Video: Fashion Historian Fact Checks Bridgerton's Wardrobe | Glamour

Queen Charlotte's outlandish wigs play on the French court styles made
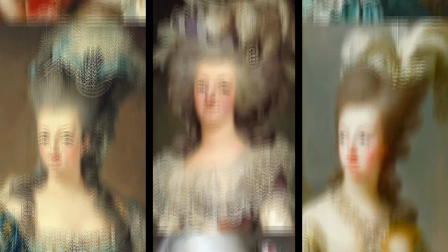popular during the era of Marie Antoinette in the second half of the 18th century. These were notable for their extreme height and elaborate decoration.
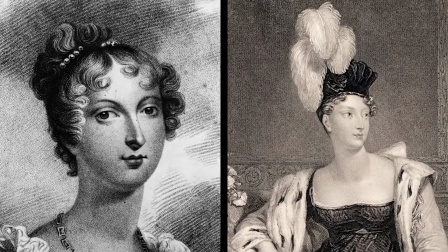In reality, Queen Charlotte's hair would likely have followed the neoclassical styles that were fashionable for women during the Regency era.
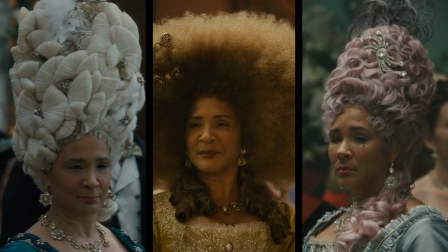Even though they're not accurate, these fantastical wigs definitely add to the whimsy in the world of Bridgerton.
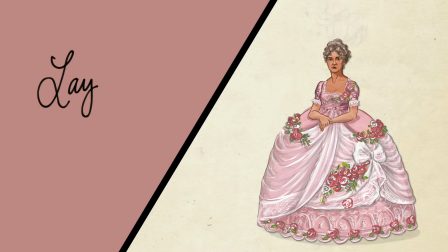Let's move on to the next layer.
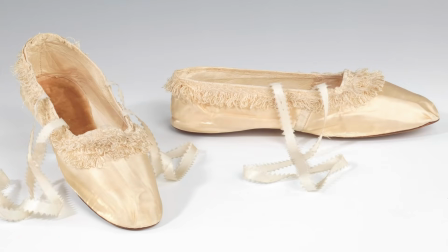She would be wearing the same long white gloves and silk satin slippers that were required by full dress.
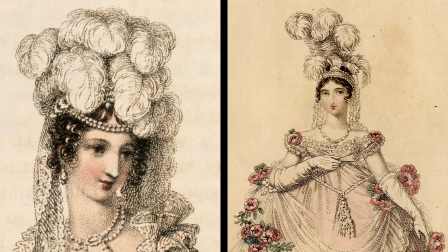She could be wearing the elaborate ostrich feather hair ornament that was worn exclusively at court. Because of her royal position, she would also have likely been wearing a tiara. Finally, her jewelry. As befitting a queen, Charlotte would likely have been decked out in some pretty sumptuous jewelry, probably in a matching set called a parure. These pieces would be made of precious stones and metals, and would only be accessible to the wealthiest and highest-ranking members of society.
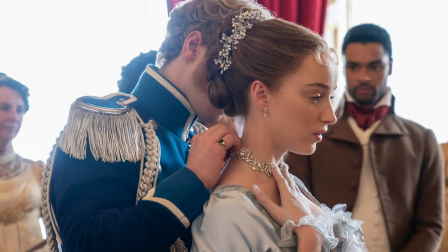Daphne gets a taste of what it might be like to join the royal family when the prince gifts her a diamond necklace.
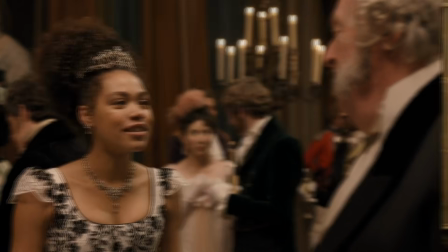Overall, the characters in Bridgerton are absurdly blinged out,
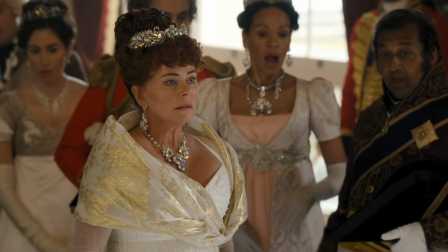in accordance with the exaggerated depiction of the English aristocratic class.
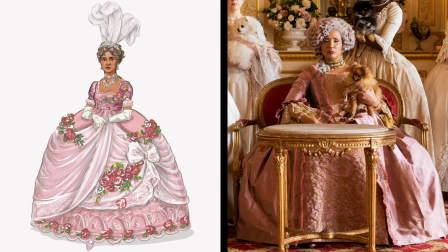So this is what Queen Charlotte would have looked like compared to the look in the series.
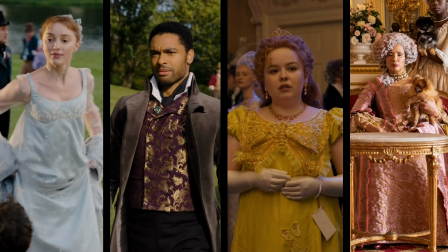Any final thoughts? Ellen Mirojnick's costumes transport us to a fantastical world brimming with sumptuous spectacle,
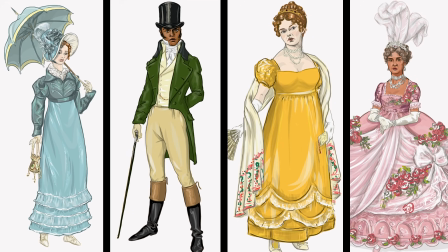and the anachronistic design elements help us to better understand the characters within the context of their society. Historical accuracy is sacrificed for the sake of accessibility, which ultimately has contributed to the show's great success.